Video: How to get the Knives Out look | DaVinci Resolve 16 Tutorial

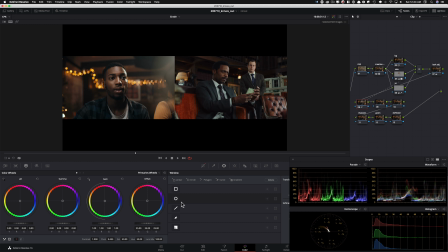[16:44]
That's not a problem at all, because what you can do is you can just go in here. You can do a couple of things. You can either restrict it.
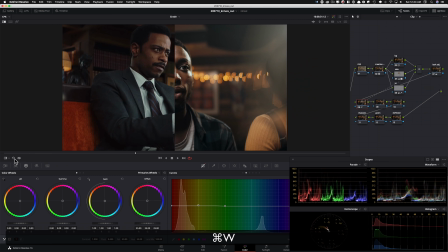[16:50]
Let me show you that technique too. So what we can do is we can go in here in the picker,
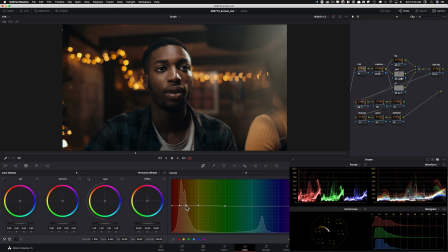[16:58]
pick this, and now it tells us that this is where that color is.
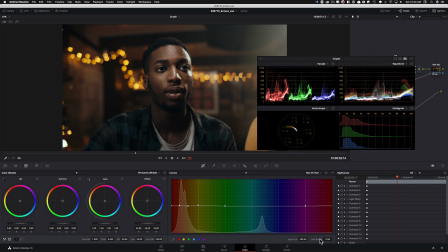[17:01]
So I can come in here and basically bring it back to zero.
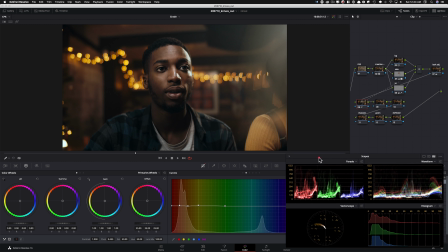[17:07]
So it leaves that color alone,
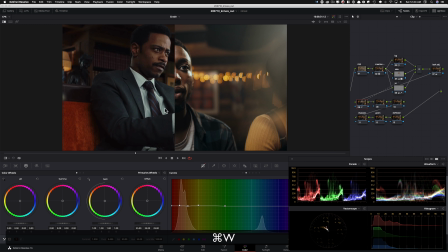[17:11]
and then it still goes in and manipulates the lights a little bit.
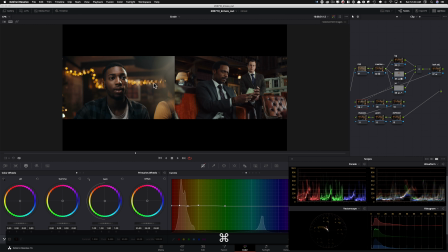[17:16]
Not too much, but a little bit. It brings a little bit of the red in the lights, but then it leaves this as is, okay?
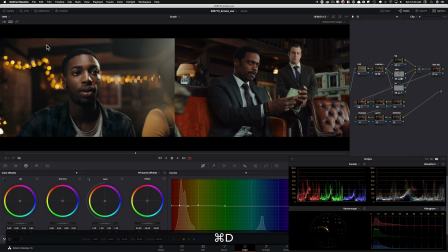[17:22]
If that's the kind of thing that you want to do. We still made a lot of changes. We still got that red in the wood and it's looking believable. Everything is looking really, really good. Now I want to go in here.
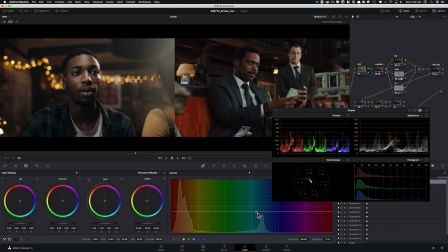[17:34]
Let's do hue versus saturation. First thing is to just grab it from here and just move it around and see what's happening, right? So I can go and bring the saturation up and like, let's see if that's the option that we want to go with. I don't think so. So I'm going to keep it,
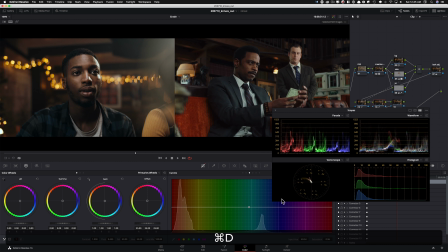[17:56]
bringing it down, like takes the edge off a little bit, to be honest with you.
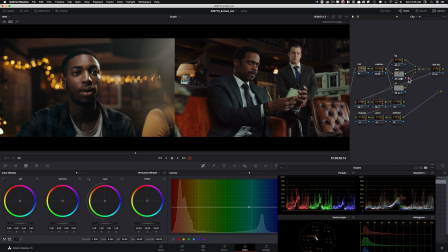[18:00]
And then once again, we can send that information through and say, don't affect my skin, just affect everything else.
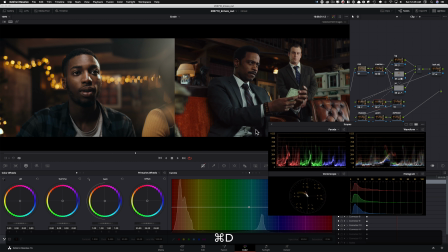[18:08]
So then that way the skin stays pretty rich, but then it brings down the saturation on everything around it. So actually we're getting closer. If you look at this to that, we're kind of getting closer.
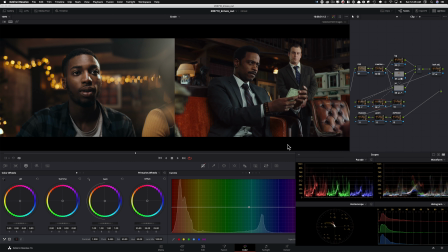[18:21]
So I don't mind that. I'm going to keep it there. Okay. Now, what else I want to do, I'm going to go to my next node. And here, what I want to show you is we're going to go under our hue versus luminance.
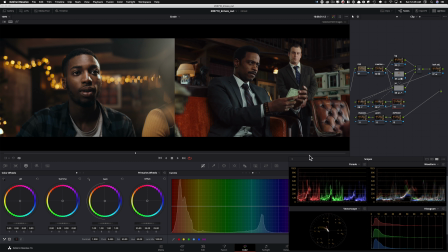[18:34]
And now that's a big one because one thing that separates film from digital is that there's so much depth in colors. And that depth comes from having control over your hue versus luminance.
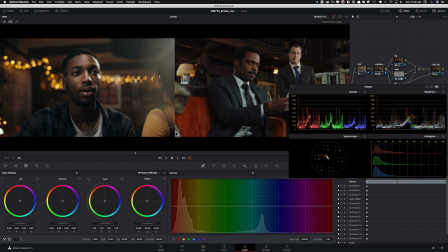[18:47]
Let me explain. I'm going to grab my reds. And I'm going to pull it down and just look at his skin and look at the environment around and how close we're going to start getting to this skin tone. Okay, so I'm going to grab this and I'm going to start pulling it down. Okay. I'm not going to pull it down too much, but I'm going to keep it somewhere around here.
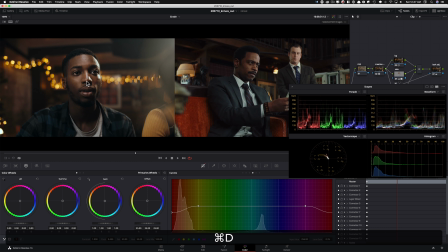[19:07]
Just look at this, how even and how rich the skin gets. Like these are the deep colors. I mean, look at this. The like right there to here. These are the deep colors that makes film look like film.
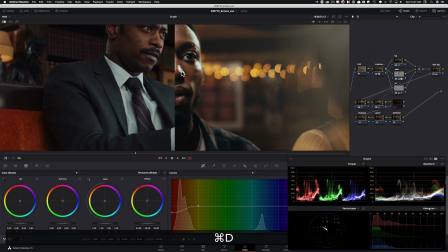[19:22]
Now, if I make this bigger and you see it, like just look at the depth we're adding.
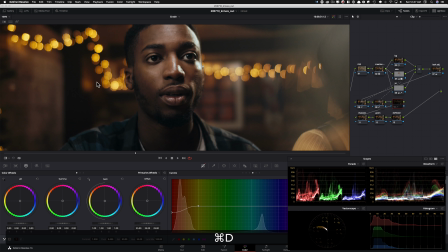[19:28]
Just boom, before, after, the saturated colors, but in a different way.
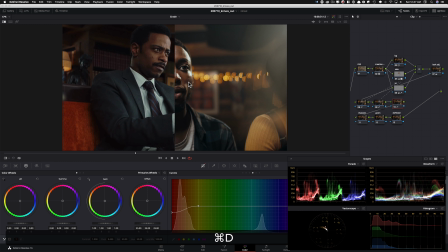[19:36]
It's not just cranking the saturation. Just look at the skin. Okay.
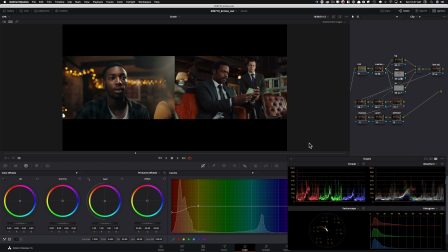[19:41]
So this thing is freaking magic.
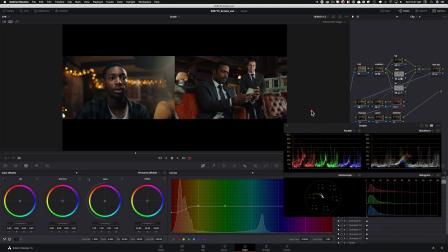[19:45]
Now, you can try it with other ones too, but I think the red is the most prominent one for here.
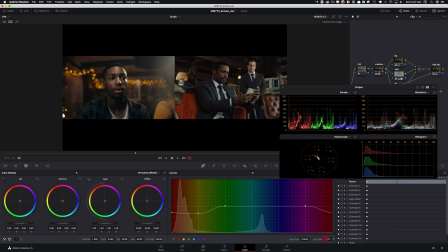[19:51]
But I can just show you what yellow does, but obviously I don't think we need that. We yeah, we don't certainly need that at all. So I'm going to keep that there. As a matter of fact, let's raise this because, I mean, it's up to you, but for me,
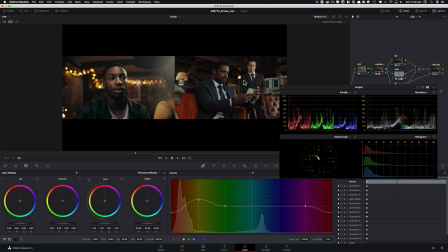[20:12]
raising it gives us this specular highlights in the back, and it actually does not
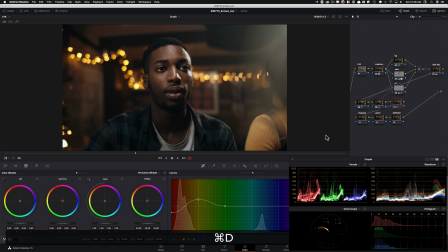[20:21]
ruin it. I think it helps, to be honest with you. It just adds more drama into the image. I personally would leave it like that. It just adds like a three dimension to this image. And one more thing that I want to do, let me look at the contrast and see if we're nailing it.
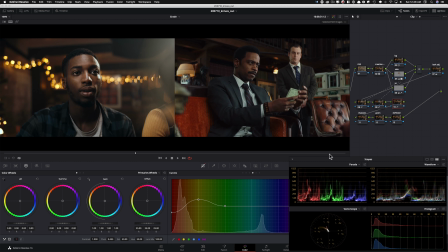[20:41]
I think we can do more with the contrast, okay? I actually think we can do more with the contrast.